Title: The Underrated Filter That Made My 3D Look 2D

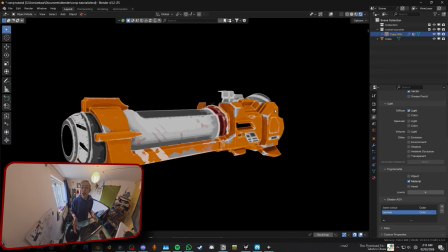[12:25]
The style we're trying to recreate uses thicker lines, so let's make everything a tad bit thicker.
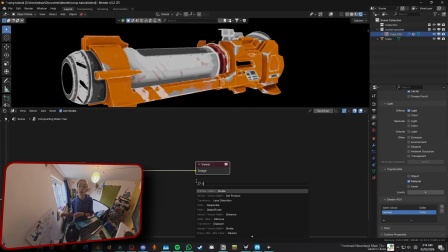[12:29]
A good node for that is the dilator road node, which, if positive, checks to see if any pixels next to it are brighter, and if so, swaps to that one.
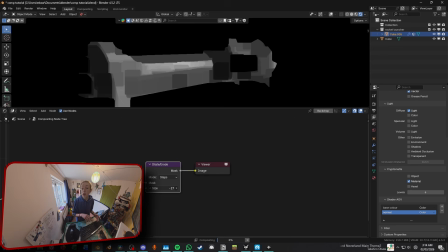[12:37]
If negative, then it does the same thing but for the darkest pixel. However, you may have noticed it only takes a grayscale single channel input, when we want it to take a colour.
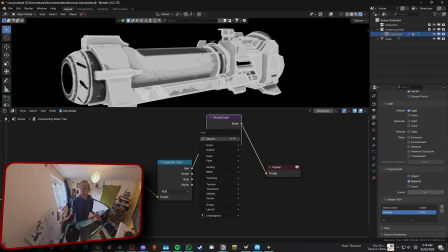[12:46]
Luckily, we can split colours into 3 separate black and white channels, red, green and blue. Next, do you guys remember that retention trick I tried to pull? When I winked at the camera and said wink and made you all uncomfortable?
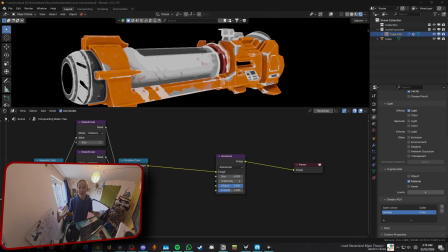[12:59]
Well, we're bringing in another Kuwahara filter. This time in a smaller size and an eccentricity of 1. After adding the lineup, we don't really want to turn it into a blocky, painterly look, but keep the boundaries in shape, and that's what eccentricity will do. These two kind of bring everything together, and you'll notice this more as we add more and more effects in the coming weeks,
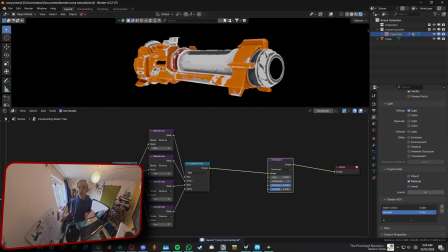[13:17]
but they just kind of complete the look and hide some of the artifacts made by some of the other node groups. However, there's still runtime in this video, and there's still a couple more things I want to fit in here, so let's speedrun this. The Kuwahara filter can still be a bit blurry if the difference between the colours isn't big enough.
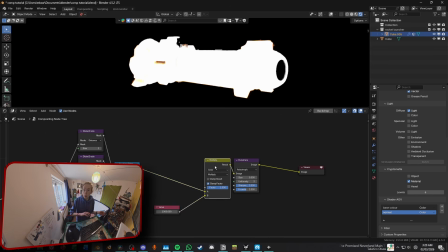[13:31]
So to make the difference bigger for its perspective, we can multiply it all by 1000, and then after the filter, divide by 1000.
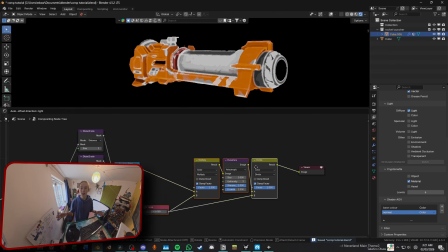[13:38]
Even then, past me didn't think it was sharp enough, so I added a diamond sharper node.
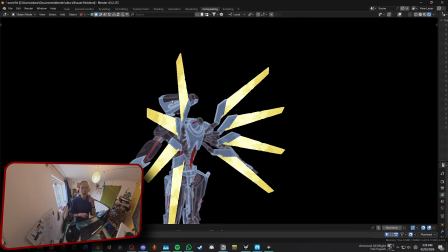[13:42]
But if you notice, the boundary between dark and bright areas looks absolutely horrific, and the difference is big enough that you don't really need to sharpen.
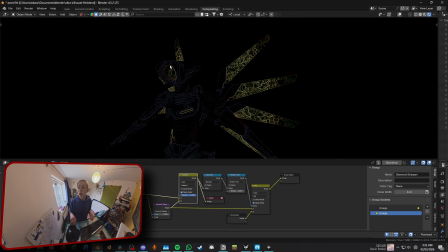[13:49]
So we can find the areas where the sharpen does too much and put it back to the original picture.
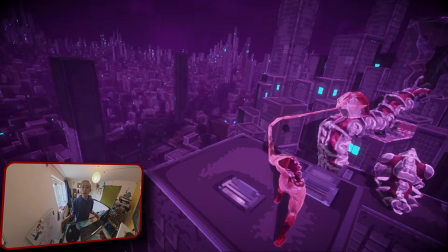[13:55]
Now, even though you won't notice it, slight gradients make everything look better. Even if it looks like it's just block colours, it will look too flat if it actually is.
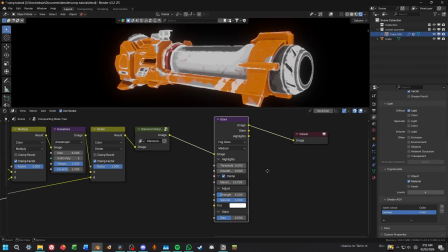[14:03]
So to fix that, we add a glare node with these settings. But that's too subtle, and to make a glare node that actually fits the style better,
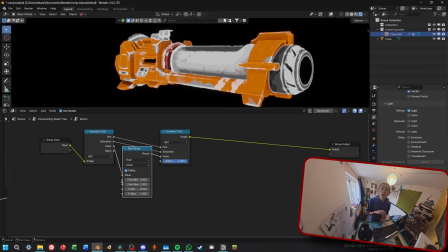[14:12]
clamp it down to make a threshold, above which we want the glare, do what we did before with the dilate,
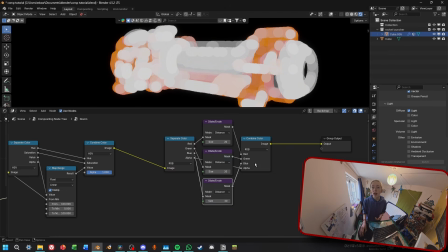[14:17]
but make it 20 pixels big, and add in a blur node to reduce the effect of flicker.
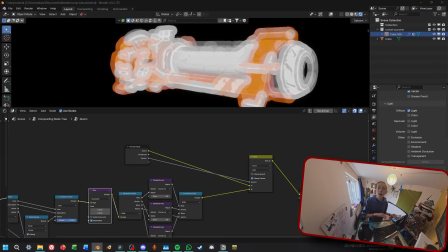[14:21]
Then add this to the original. Group it all and make the factor easier to manage by raising it to the power of 3.
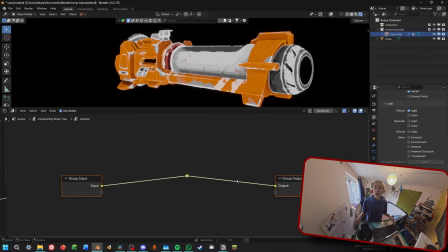[14:27]
Then to give it a more cinematic look, let's make a vignette. Get the image coordinates and then the length of those coordinates and then ramp it. We don't really want to happen to the emissive part, so let's do this to fix it. And time! For attention purposes, I'll keep this brief, but thank you all for watching. Tune in next week and the weeks after for more tutorials. See ya!